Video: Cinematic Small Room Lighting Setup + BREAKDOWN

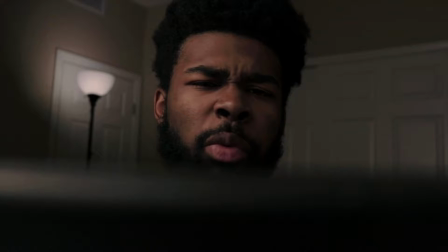Well, every once in a while I like to challenge myself, grab my camera and a few lights and just try to make results that I think are interesting.
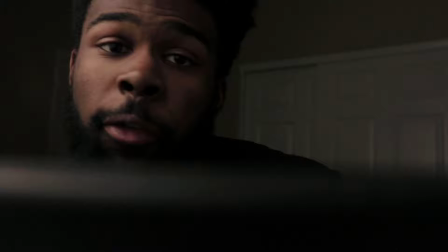So I'm going to show you how I use three lights to make this lighting situation happen. Let's start a little bit from the beginning.
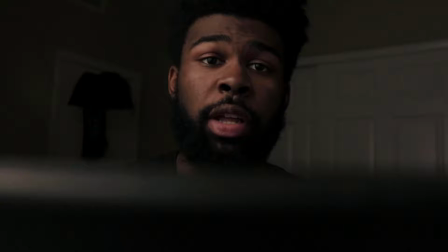Okay, so let's start with the key light for a moment. So this will be your brightest source of light and its main point is to make sure that your subject,
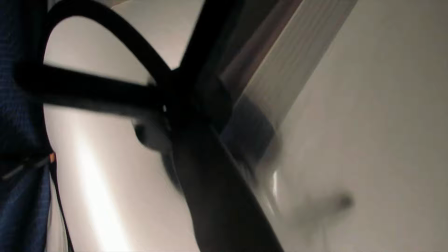which in this case is me, is brighter than the background which I think we've achieved.
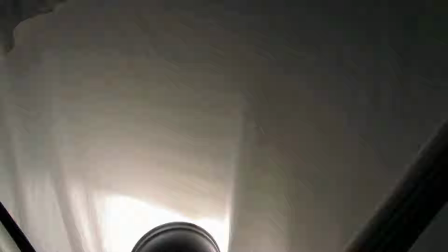So right here we have a Godox 60W shining to a white bed sheet bouncing through the center
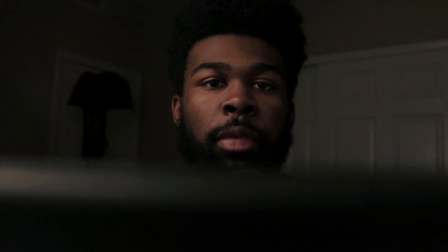piece of a 5-in-1 reflector and it's bouncing back on me so that you have this result right here.
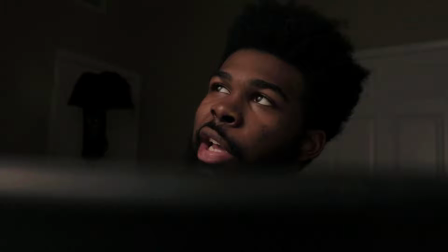A nice soft light. I believe this technique is called a book lighting.
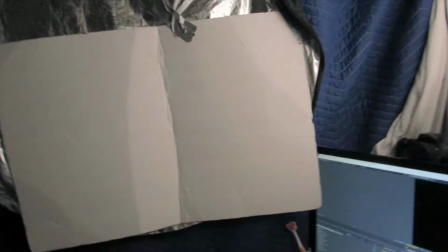I mean I like calling it sandwich lighting because it's almost like a sandwich but It's not though.
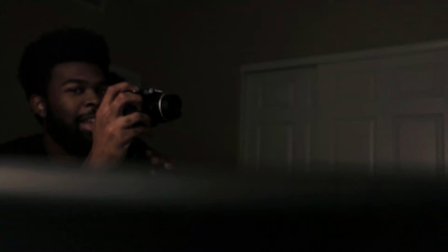But on this side, we have this is, I just realized how ridiculous this looks.
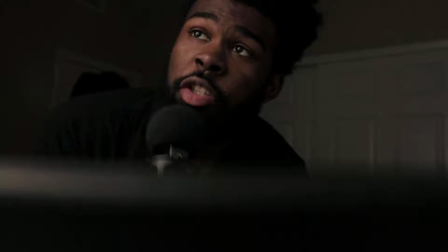This is just a regular whiteboard from like Walmart that you can get for like 20 cents or something like that. This is being used as a sort of bounce to kind of make a little bit of a fill light. So it's filling in the shadow side of my face a little bit,
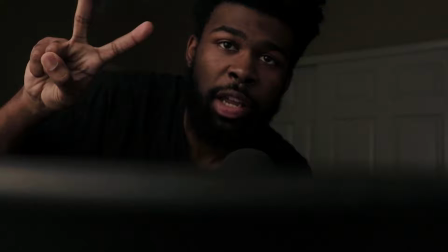but not too much because I kind of like that, that moody feel to my images.
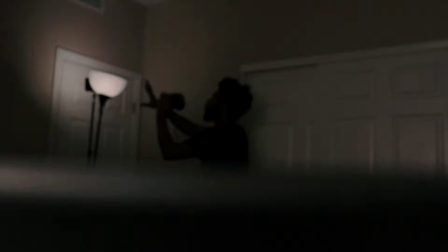I'm using one light for in two ways as a key light and they feel light
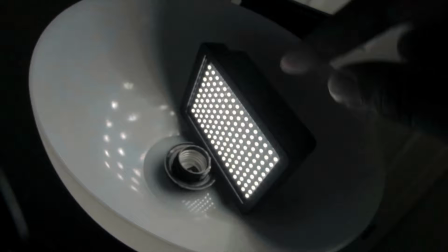Now let's talk about the backlight And so what's in here if we go on top of here is a Julia
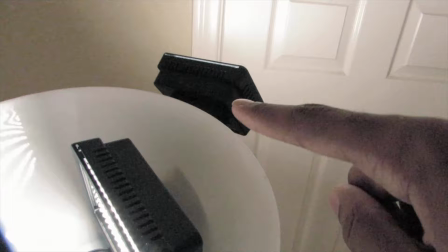studio 160 and it's a dimmable light So that's why I put it in here and behind that
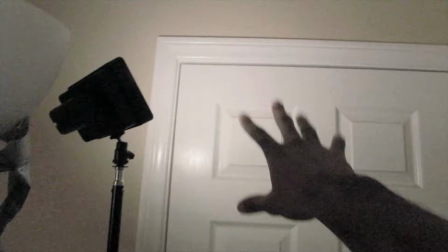is another Julia studio 160 and this light is doing what this light is
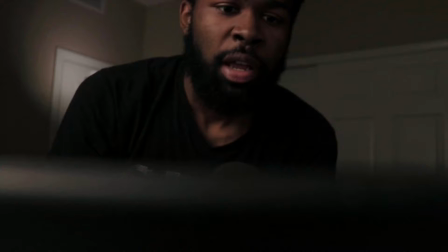Appearing to be doing which is lighting up this part of the room and so having those lights in the background
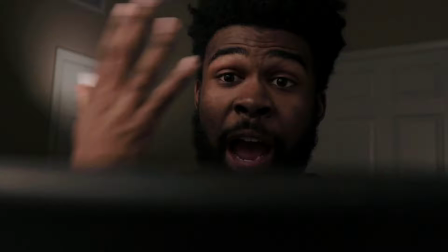oh that doesn't look good at all let me fix this really quick and so in this scene it kind of looks like I'm being lit I'm being lit by
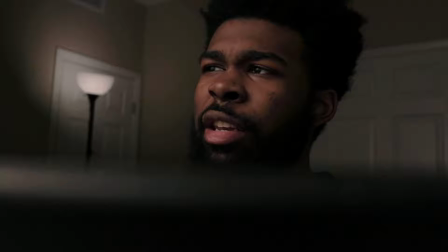this light behind me it doesn't really doesn't logically make sense but in the film world it kind of does how I'm being lit from this side and the light's right there the reason why I keep that light very dim is just because if I were to have that
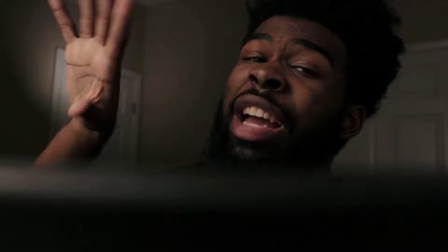if I were to have like an actual bulb in there it would just be way too bright and it would light up the room in a way that i
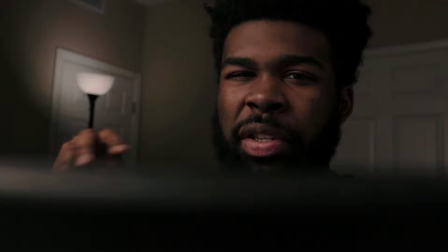just don't like and the technical term for that is like overexposure so having that dim kind of makes it look like you know it's actually
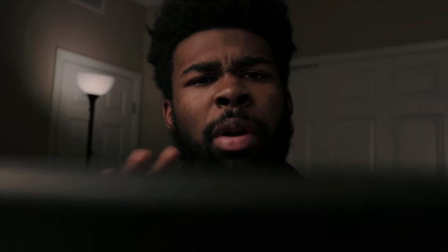a light in there and not just a big white blob and if you're wondering what my settings are i'll leave that right there in case you wanted to
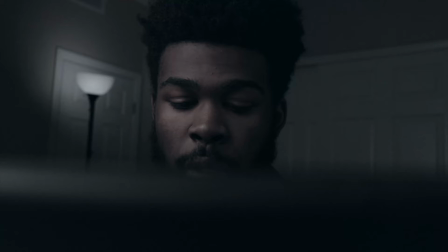pause for a second and hey have a blessed day and i will see you in the next video
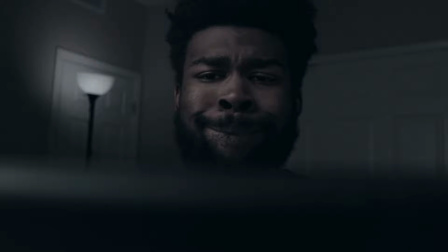i'm about to go stock more camera gear on amazon one take one though I don't know. What is this video?